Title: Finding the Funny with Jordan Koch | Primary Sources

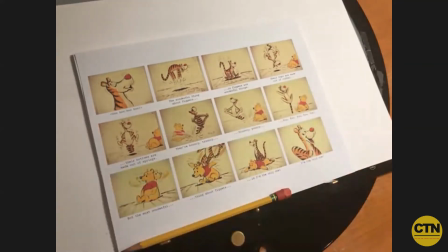(34:40)
that, you know, if they can do this with fewer panels, think of what you can do with more panels and boarding digitally now you know um i love these panels from uh from tigger's song you know they're so alive also going back to bad drawings you know i'm not calling any of these
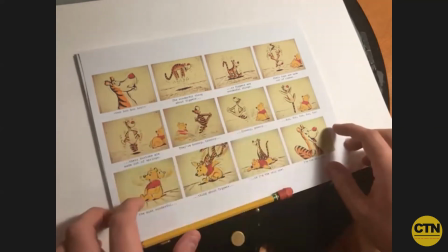(34:57)
bad but this does not look like the tigger that we know you know and it doesn't have to because these boards are all
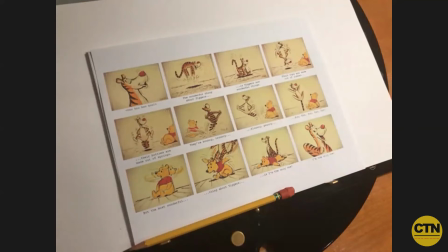(35:03)
in boxes in the research library and the film is on disney plus you know Like,
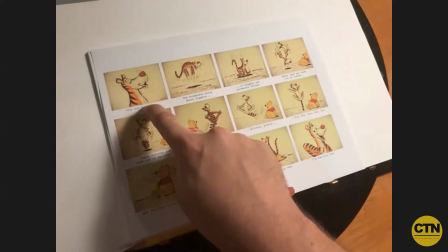(35:10)
so this doesn't have to look exactly like Tigger. You know, that's a different one than this, than that.
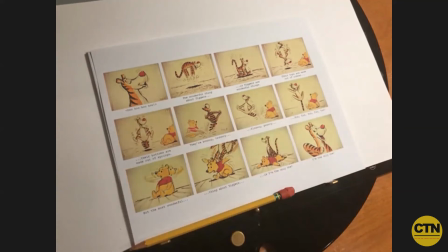(35:16)
You know, maybe they look different, but no one's looking at the character model here.
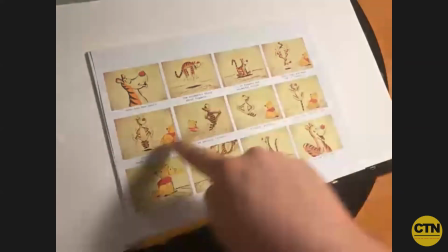(35:21)
We're looking at sequentially, how does this song play out? Tigger bounces up and down.
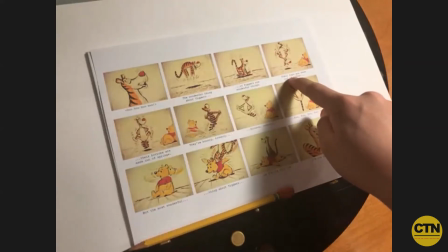(35:26)
He flips on his head because the lyrics refer to, you know, the top, the bottom, you know, and spring.
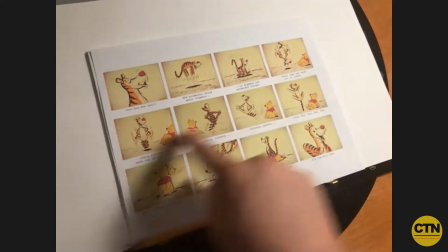(35:33)
So we do the tail, you know, and he bounces around.
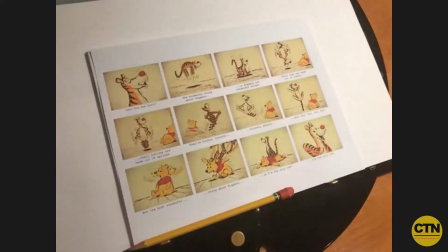(35:37)
there's so much here that is not focusing on the actual draftsmanship of the characters you know it's like Winnie the Pooh's technically a little different here than he is there but that's not what we're looking at you know and I think one of the the things that's worth looking at with these with
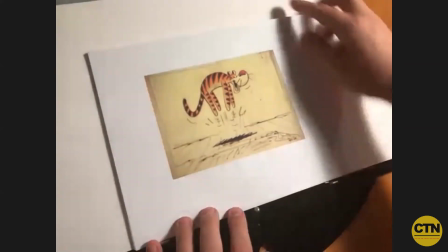(35:54)
these boards is you know here's two panels from that there's the panel when he's up and the panel when he's
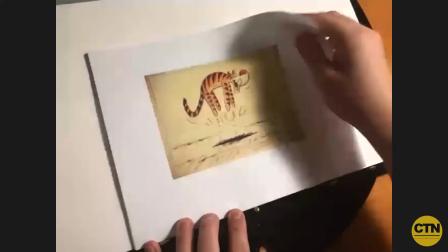(36:00)
down and when you flip through these that tiger is doing nothing but bounce all you did was flipped,
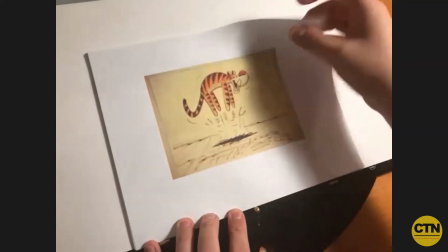(36:05)
you know, inverted, you know, his, the arch of his spine, and now it arches the opposite way.
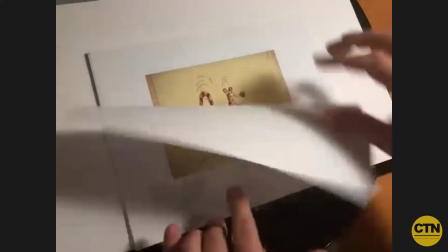(36:11)
You know, the tail is down, now the tail is up, you know, the head is sort of leaning down that, that,
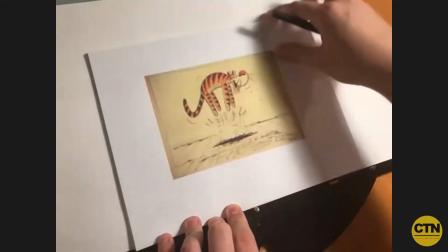(36:18)
you know, line of action of him sort of down like that, line of action has changed that way.
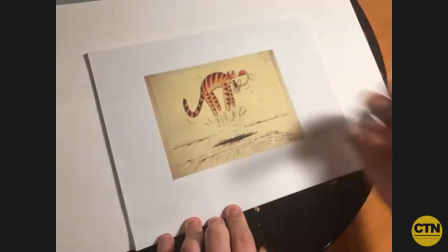(36:23)
And it all works, it all works so well, you know, and, and that's just two panels,
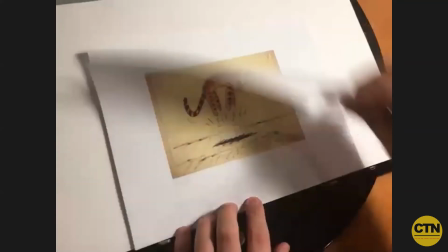(36:29)
That's just two panels that you could just recycle over and over in an animatic until Tigger needs to stop bouncing,
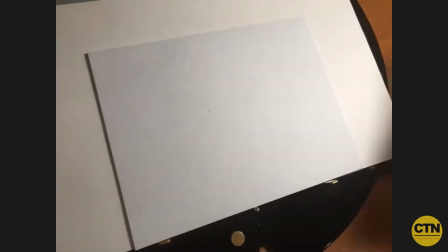(36:35)
you know? And it just, it works so well, and there's so much to, you know, to learn from that.
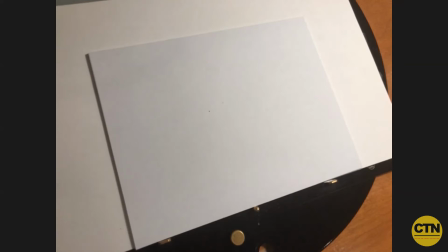(36:41)
It's a great example of the visual sort of unexpected or the opposite, you know.
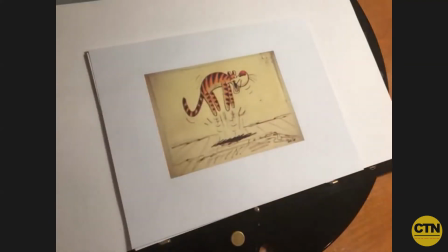(36:46)
Oh, absolutely. Yeah, I mean, things like this, things like making a character jump like that.
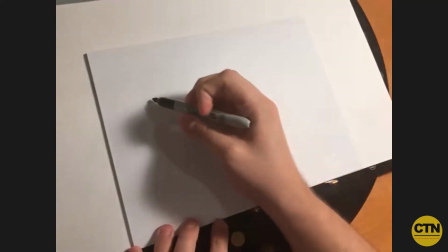(36:55)
You know, if you have a flag,
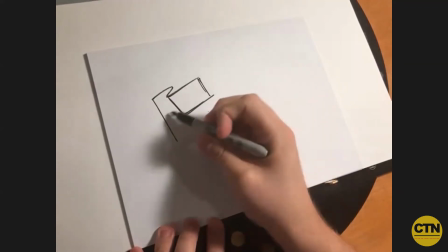(36:59)
you know, there's just things that people get away with when in reality it's just cheating.
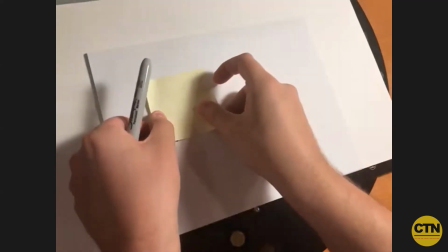(37:06)
You know, it's like you have this, you know, if you have a scene where there's a flag that needs to be waving or something in the distance, and all you do is, you know,
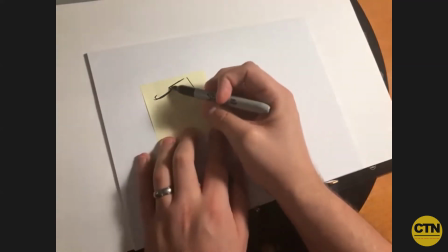(37:15)
flip that around, you know, and
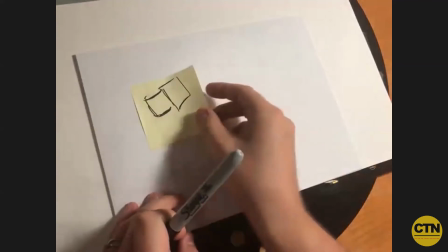(37:22)
then, you know, when you flip it back and forth, it looks like the flag waving in the breeze kind of a thing you know you do that all the time just to help make
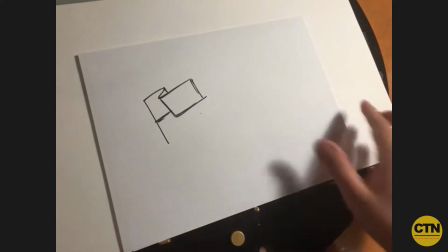(37:29)
things you know come alive and make them make them you know make the
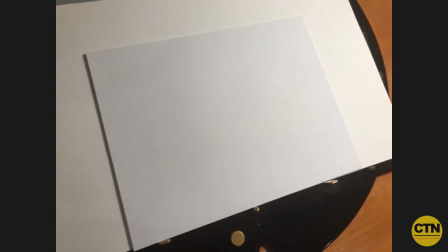(37:33)
action read because that's what we're doing we're selling that action of the story that moment of the story so let's let's take this back and apply it to our little red riding hood scenario he's about to meet that big bad wolf but in In this instance, Little Red turns the tables and she puts the wolf in his place, maybe. So if we're doing, if we're relying on comedy here to, you know, we're trying to, using the unexpected to lead our comedy, to lead our humor, how would you envision that? How would you bring that to life?
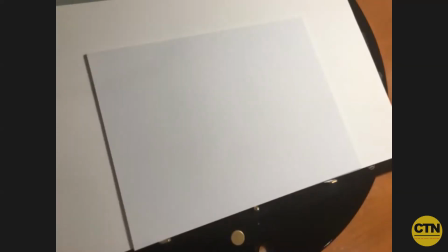(38:12)
Well, a lot of, a lot of what my approach with, with boarding is, is it has so much to do with the thought process and the thinking of what you're doing.
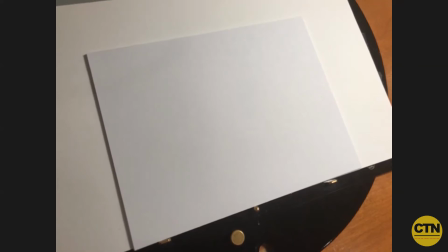(38:27)
You know, like I said, you give somebody a script and they need to, they need to storyboard that, then they, they will do that.